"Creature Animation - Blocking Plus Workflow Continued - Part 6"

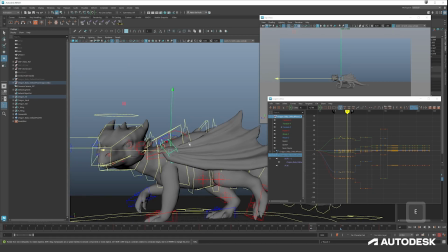(8:34)
Don't forget to save on.
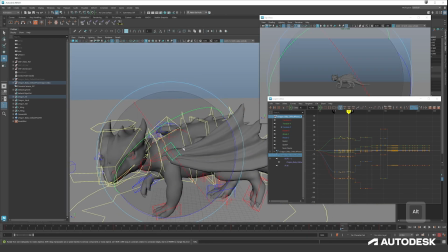(8:36)
I think this movement works, just like that, and maybe use half of the translation. I think the translation is a bit too big, so let's just put the key here and remove the one of 44 and move it.
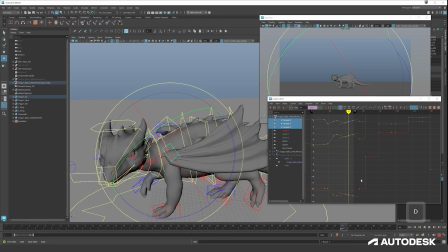(8:54)
So now it's replaced. As you can see, we don't really need the key here even because we're taking the time to go to 26. Yes, so this works. For now, it feels like a bit like just a moving plane, so we need to add a bit more rotating animation.
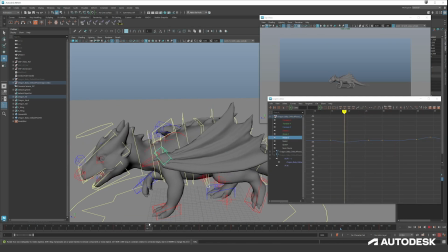(9:13)
Go down, so let's rotate it a bit more open.
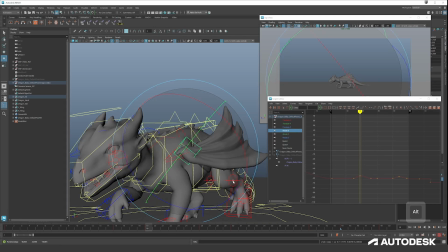(9:19)
We'll do a wing pass as well, just like a feet pass,
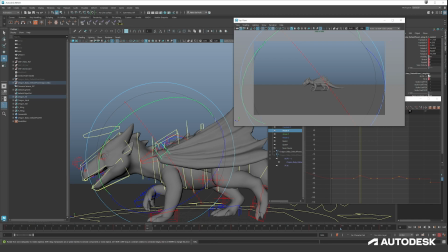(9:23)
where we will open and close the wing a little bit like this when we do small movements, just to make it feel a bit more alive. But that's something I like to do afterward. Okay, I think for now we can continue. Just let's look at the full screen for now.
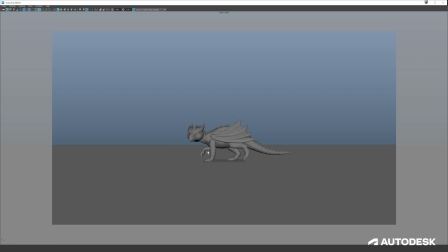(9:46)
Yeah, I can see that our feet, front and back, the hanging ones, are dying a bit, like a sudden frozen space around here.
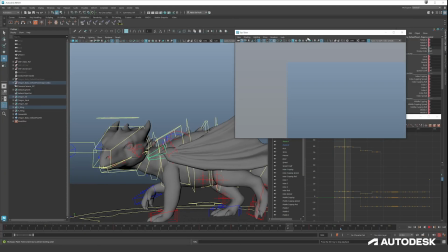(9:59)
So I think we can add a bit more into our move and holds for those ones.
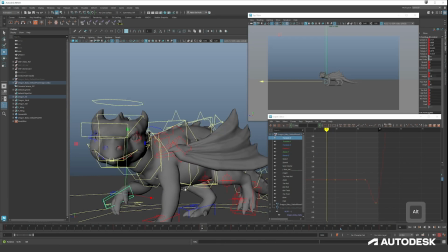(10:06)
Let's look at
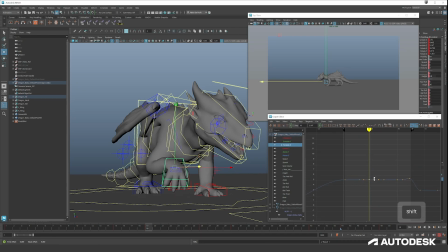(10:12)
this like this. So we're going down. So we're going to the right bottom of our screen. Then we go back up, and then we go to the left again. So we go back to our pre-position, but then we go straight down.
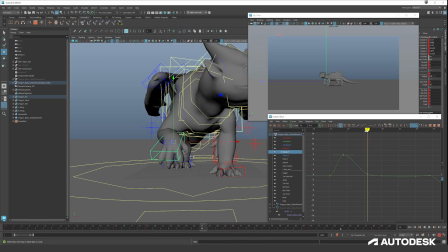(10:27)
It should be a curve. So let me draw what's happening. Save first. Go the blue pencil. Yes. Okay, so when we're going down, we're going like this, and then
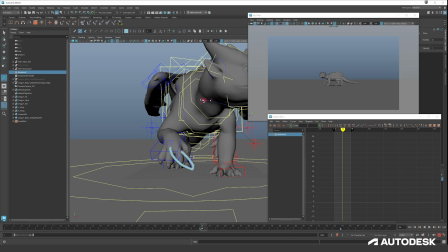(10:44)
we go back to our previous position, but then instead of going here, we are going straight down, which gives a weird movement since we're doing like a hard stop. And so we have to make sure we keep our arcs going all the time.
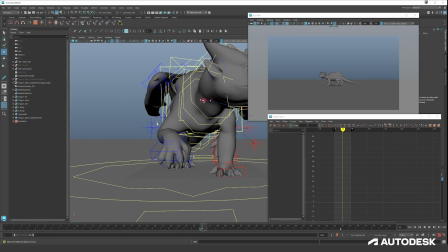(11:04)
Let's get out blue pencil tool. Okay. And now we should go to the left. And then we can go down a bit and make a complete circle. Left, down, yes. Okay. The going up we can remove.
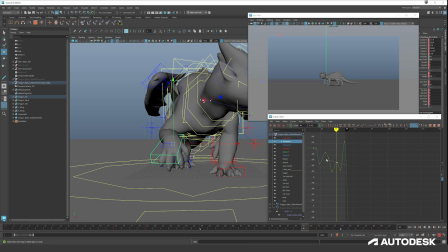(11:23)
Since it's too much bounciness, like 1, 2, 3, we can remove one and give it the move and hold. See, we have something weird going on here, but we can easily remove that key.
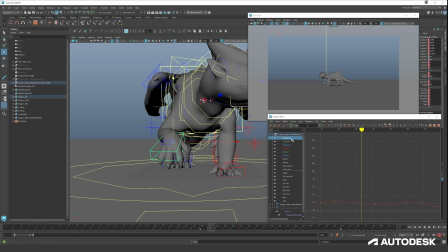(11:42)
Here, same thing. Okay, and now it will. And we have a drop here, so it's like stopping, it's dying. Even though it should be alive here still, since our next part is behind 50.
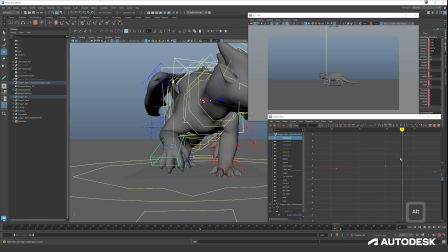(11:58)
So let's continue our movements. Yeah, that looks good for now. Let's go and take another look at the head.
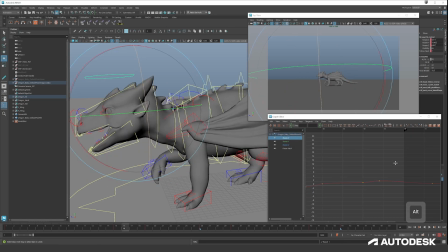(12:13)
Let me just only visualize the controllers and the polygons. Here is something we didn't look at yet. Yeah, we shouldn't really touch. Yes, we should touch. And the rotation.
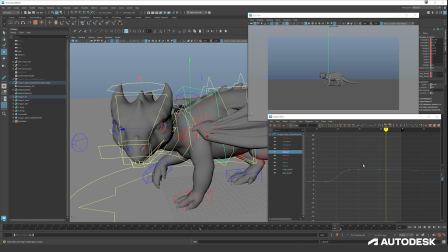And same for the neck.